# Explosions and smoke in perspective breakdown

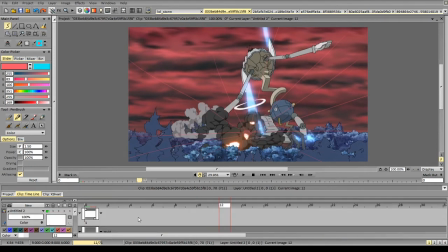77:07 The masses of the explosion are very solid again, implying this change of volume by adding details and by varying the shapes, the sizes of the shapes.
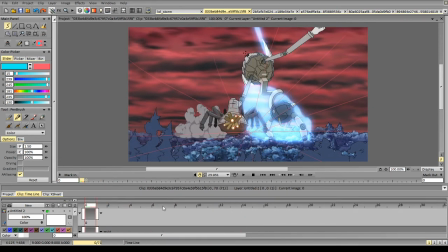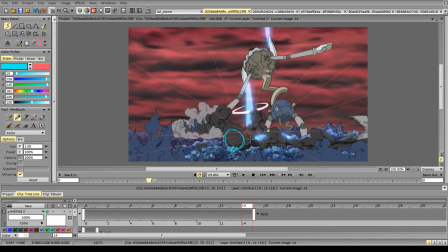77:27 So again, shape size, smaller, bigger, smaller, closer, further away from us. Very solid in terms of shape design.
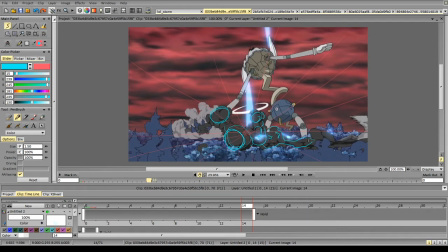77:43 Adding some details, mostly to signify the direction and to make it more interesting. But again, all the details are added to the volume and they make the volume and the form more three-dimensional.
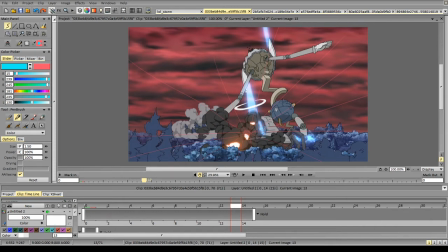So it's a matter of how you arrange it. Oh god, damn Janta.
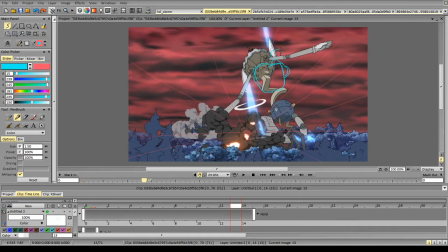78:21 Wish your iPad the fastest recovery possible. So even if we do something like that,
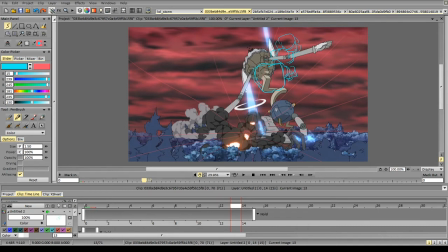78:34 it still feels dimensional because we use various sizes for the shapes and we imply that volume. And by implying that volume, we make it look 3D.
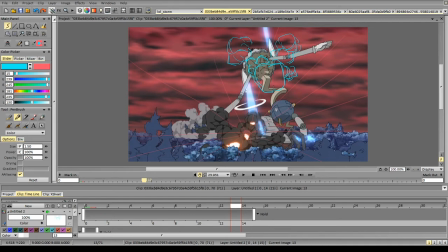78:53 So again, implying that volume, that direction of the shapes. Okay, see ya Jan. If it charges fast, hope you can join us. So again, you see,
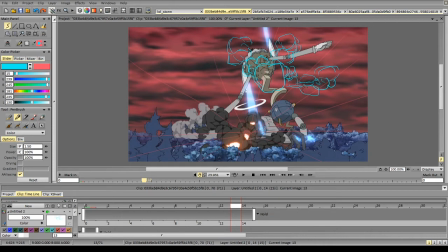79:09 varying the sizes of the shapes, we can build very different explosions and like mimic the perspective. So if I add a bigger shape here, a shape bigger than this shape, for example, it will look very close to the camera,
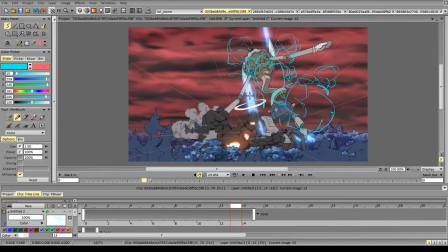79:28 and we can experiment with that and maybe make yeah, we're learning about explosions and animating in perspective. So understanding the volumes, how that works, and how to animate these volumes in perspective.
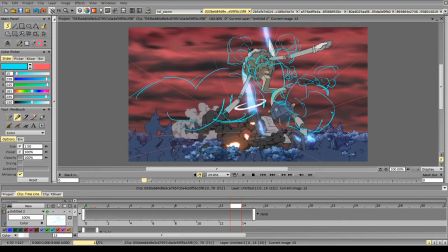79:45 So like this method with circles and like with plotting the sizes and the change of sizes is very handy if you do something like not even explosions and not even effects but characters as well in perspective,
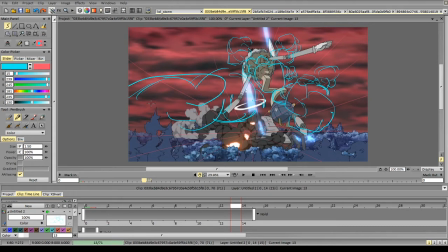80:04 getting the sizes right. So yeah, and we are learning about the volumes and the specific types of like designs of explosions as well. So something like that in perspective, this looks volumetric.
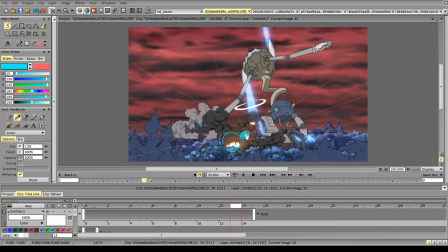80:23 So if we, for example, consider this, so this is the size of this smoke in perspective here. If we bring this form all the way here, we'll get this size.
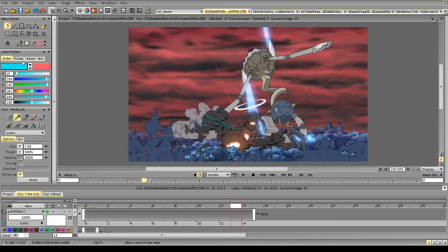80:40 So for example, I can draw over this explosion and make it way bigger and keep it in the same perspective. Okay, see.
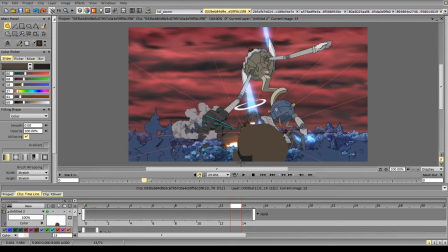It's more gray, I guess. Yeah.